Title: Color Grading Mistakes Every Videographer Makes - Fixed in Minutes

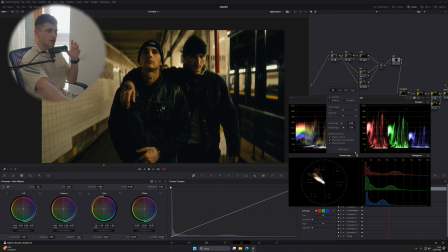744s
If you know how to read your scopes, on your vector scope, you know that you can enable show skin tone indicator. And this is a great feature. Like, when you're going to get like really accurate skin tones, you know that this thin line tells you where the skin should sit. Now, I'm going to ask you, do you think this skin sits right here? Do you think it does? Let's see for ourselves.
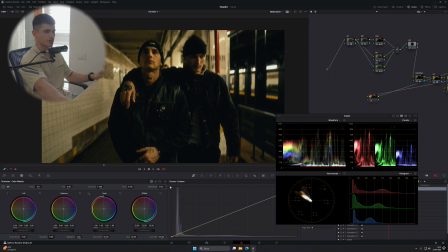763s
So if I go at the end of my node tree and we select the skin,
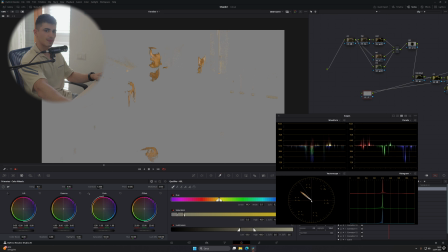772s
this is where my skin sits. It steers away from this line.
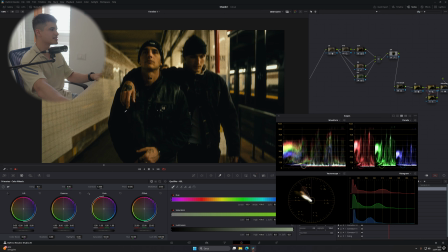777s
But when you look at the grade, this looks so proper and so cohesive. It looks right. What would happen if the skin changed, you might ask?
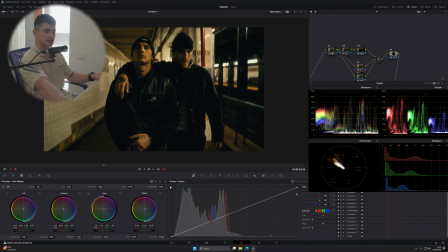784s
Well, that's a great question. So let's try to change it. Now, let's try to really follow the advice that these guys are giving you. So if we try to go ahead and change it with my hue versus hue, so this just makes the yellow turn into red, okay? If we try to change it, the whole grade falls apart.
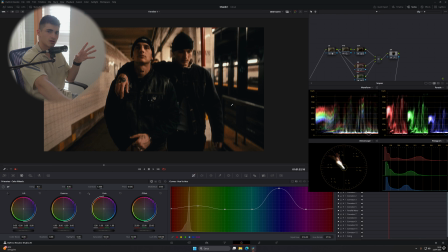799s
Like, do you see how this sucks? This sucks. Do you see how I hate the way it looks?
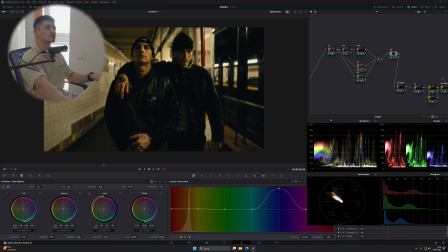804s
And we just lost everything. This is way more pleasant to look at. Do you see that? So the way your skin looks depends on your context. Like, this is proper in my context because it makes sense.
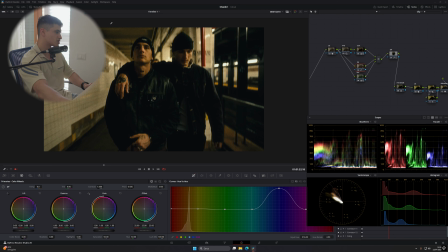817s
To my brain, it makes sense that if this is the room, let's call it room, this is where they are, and this is the way it's lit because I've done a good job at grading this image, it makes sense that the skin looks this way. Do you understand the depth of the advice that I'm giving to you today?
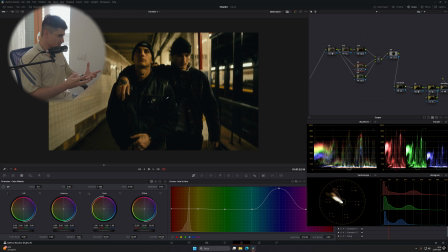832s
So it makes total sense for it to look this way. Again, skin tones being proper, it's completely dependent on the context that you give it.
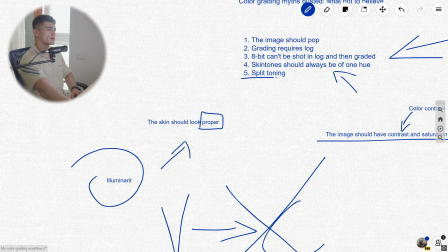843s
And last but not least comes split toning. I hate this. I hate this because this is ruining a generation of colorists. So split toning is when you want to have, let's say, one color going in one direction and one color going in another direction.
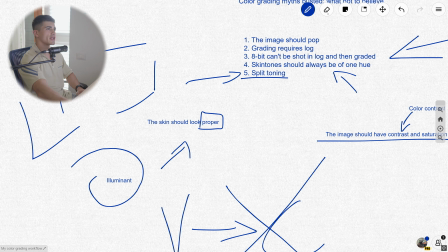859s
It could be this, could be this, Could be whatever, okay? It's when you apply teal and orange, it's when you do this, it's when you do that.
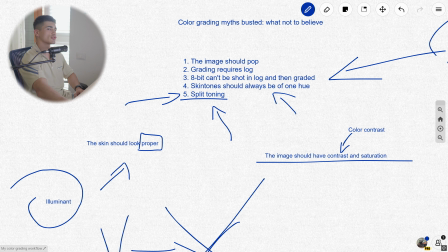865s
And I hate the myth that this is what makes your image look good. This is not what makes your image look good, okay?
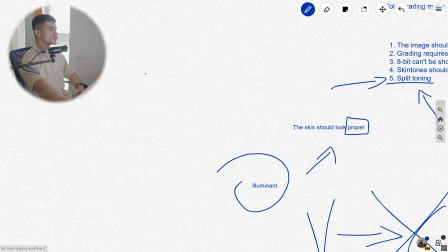871s
Usually, why do I say that? Usually, how do you achieve split toning? Well, you take your lift, gamma, gain in DaVinci. You go like this, and you go down on your lift, so this is where you position your lift, and you go up on your gain.
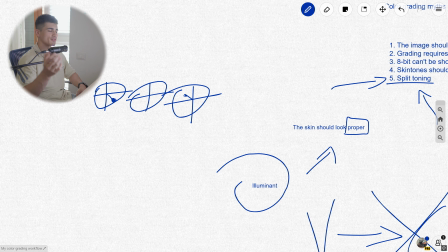886s
What does this get you? Fucking teal and orange and teal, whatever. This is what it gets you, and this does not look good. Let's try to get that on my footage.
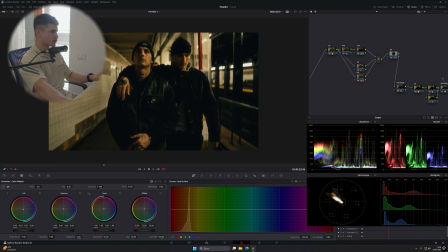897s
So you will notice the first thing that I did to this clip is actually give it this greenish, cyanish tint right here, where I had my tint node. This is something that, again, I teach in my online color grading school. Go apply right now for a discount. You're still in time. This is still early access. You will get a huge discount. You can literally work on this same footage. It's fucking huge, huge value.
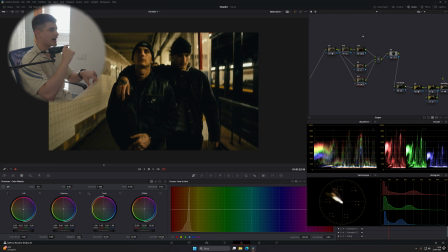916s
You won't regret it. So when I apply a tint, and I want to do split toning, like these people will teach you that applying a tint, first of all, is okay only if you balance it with your gamma and gain, okay? So these people teach you, let's disable this, I'll make a new node, copy this. So these people will teach you to do exactly this.
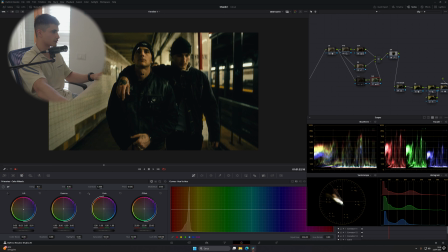933s
So you want to go like this, okay? You get the image to be looking like this, and this is still good. This still looks good. Then you want to balance the image. And you might be, Giuseppe, like, what's the problem? Like, it's looking similar to what you had before.
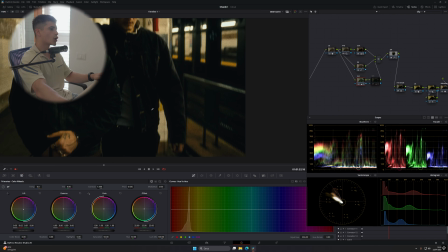945s
And I'm like, it kind of looks similar, but you will encounter problems. When you go about split toning this way, what you're doing, watch my vector scope.
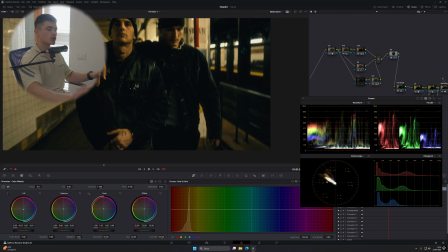952s
What you're doing, if you keep going this way, you will eventually run into color compression problems.
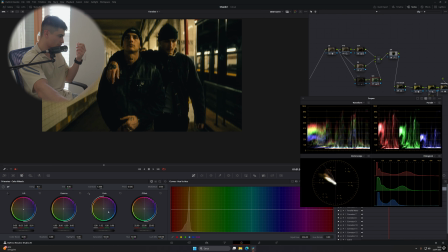958s
What does that mean? It means that every color, the more you push these knobs, the more every color becomes one or the other. Watch me. Do you see how this line is getting very thin and now everything is becoming one or the other?
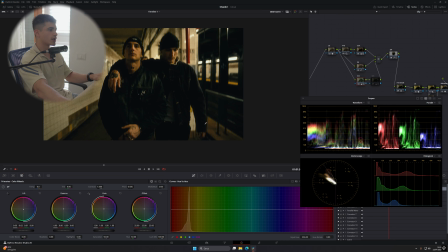974s
Like we're losing. Let me just get one going. Like we lost a bunch of color variation that we had before. And now that we tried to inject this split toning, now it looks trash. Now you might be, okay, but I mean, the first example, it looks proper. I mean, can't you just leave it at that? It's totally a proper question to ask.